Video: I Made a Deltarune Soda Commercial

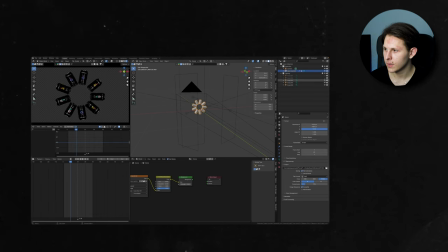936s
The key, so I get two keys and all these others are just accent lights just like that and because I have some dark spots here that's why I added this HDRI as simple as that so now we got the scene 9
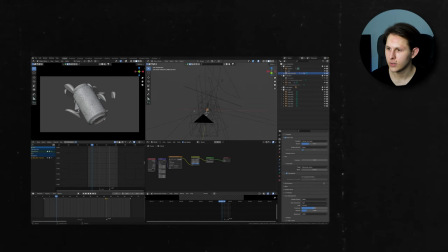952s
and here we have a total crazy stuff with all these different lights I have like seven lights for only the can I got lights for only these fruits got a couple of lights for them nothing really
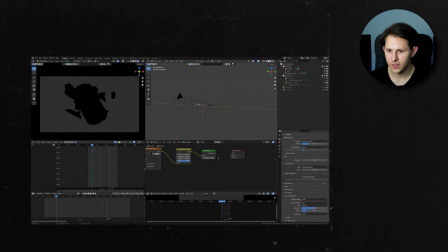967s
crazy and I also have one HDRI that is kind of giving the ambient here let's turn this off for now as for these lights go one by one here i got the lights that is lighting from the bottom on the side also on this side of screen you can see how these lights look like this one is again
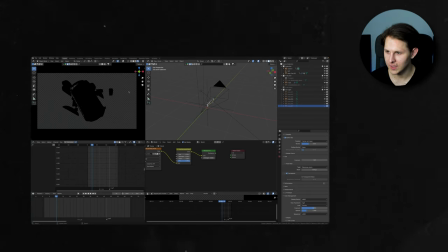984s
adding this nice surface change on the can it's really crazy once i really understood that thing here's some accent lights so these
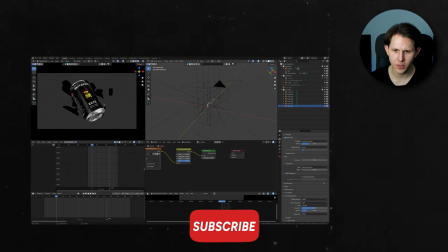992s
lights are giving really subtle effect but all of them packed together these look really really nice for the fruits again i'm using the geo nodes to just scatter these fruits on the volume and for the animation i do have actually
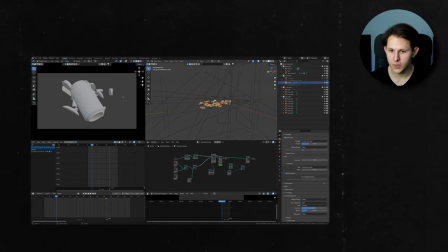1008s
three different scenes here because i go to the material preview for faster
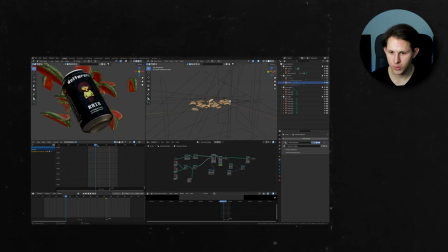1013s
faster preview i got chris watermelon then i got ralzi with strawberries
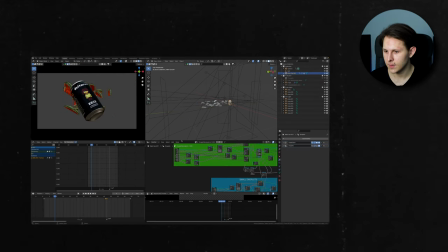1018s
susie with pineapples and the way i change these is as following basically i am
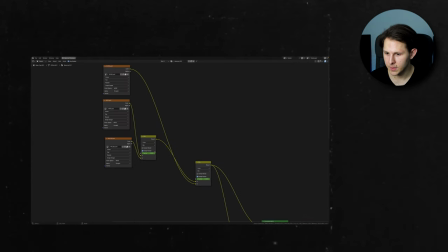1023s
using the mix note and in the mix node i have this factor and
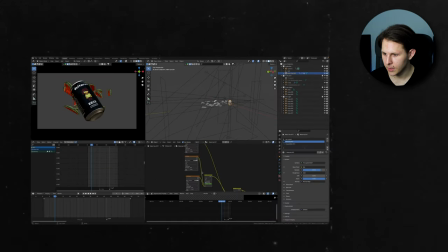1028s
this factor is what changes the label so here i have two labels plugged into the mix node and using the factor i am changing these labels and then i also added keyframes to change this right so that's how i'm changing labels and here i'll show you how i'm changing fruits fruits are
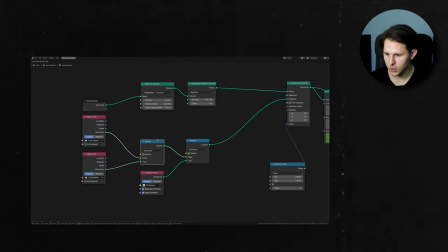1046s
changed with switch here you have the switch node whenever i want to change these
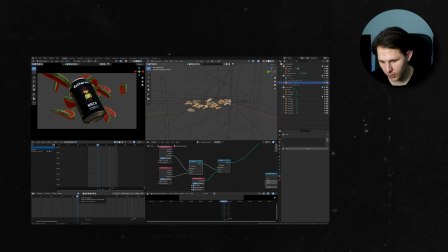1051s
fruits i just add keyframe and next keyframe here i have the switch animation is
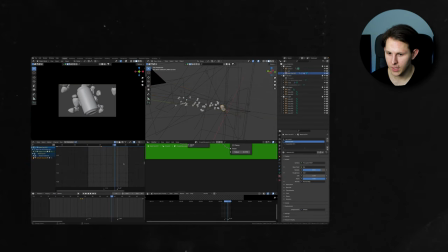1056s
just the camera one axis y location also the can is rotating but nothing really crazy it just starts very dynamically but then it just dissipates and the camera is making a really dynamic zoom as here again here's this tactic with rotated curves last scene scene number 10 the
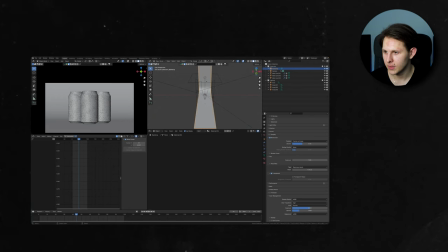1075s
simplest one got the backdrop we got a few lights not really going deep with
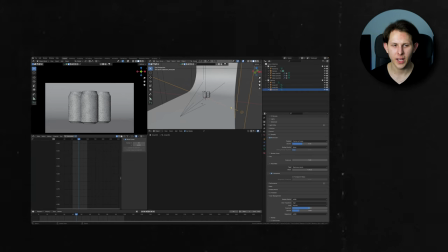1080s
these as it's pretty similar to what we had in scene number two and here we for the animation we just got the very dynamic movement on the one location so now we have to go into after effects and put these bricks together right so
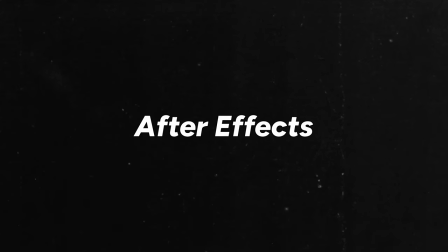1095s
let's go so welcome in adobe after effects we
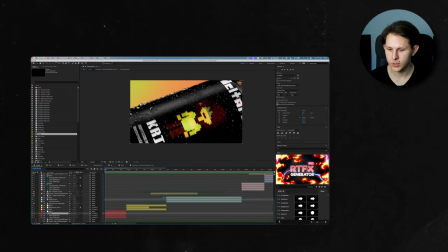1101s
got the scene number one which are just frames rendered right and we got the
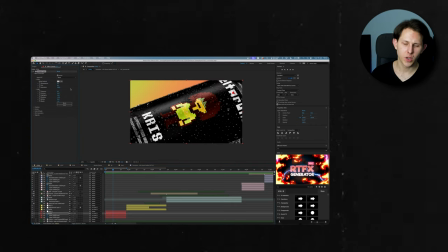1107s
lumetri color in this one you know just adding some contrast sharpen etc simple stuff
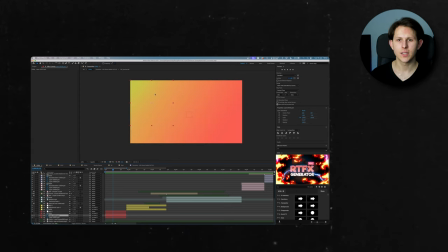1112s
you can see it here we got the background made in photoshop so i was basically taking two colors and blending them together using brushes using
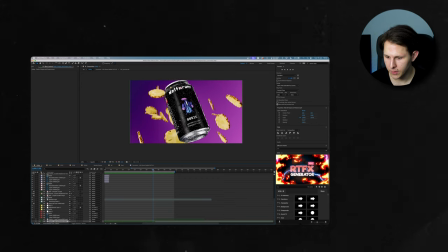1121s
gradient tool the music i did in the way i told you so we got the two clips and this one is the echo for the last one okay
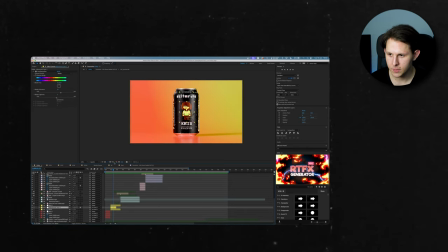1130s
so that's the scene number one scene number two here we got just frames adjustment layer i added this because i kind of didn't like how the crisp looked like because it was kind of washed off the colors so i drew the mask and also animated this mask so as long as it goes
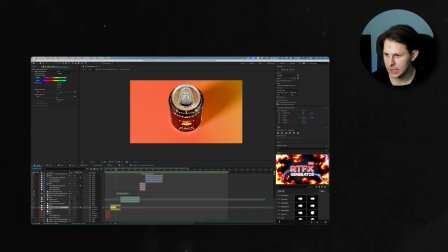1146s
you see you can see that it changes the the shape right to make this more uh working with the animation of the can so that is it let's go to the scene number three here we have the transition from the rtfx generator really cool stuff and we got the sfx from the same
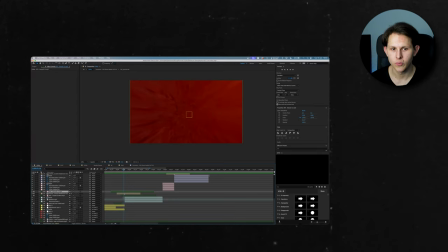1164s
pack so just you know adding some some sound effect right here we got the scene with fluid again we have the you have some bubbles which is basically the
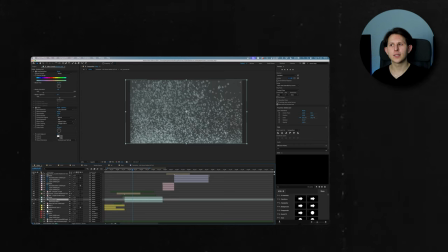1173s
footage i got this one from pexels.com so good stock
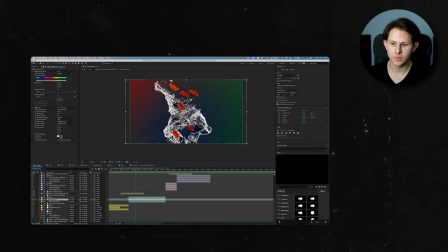1177s
and with the blending mode i just blended this with the background and the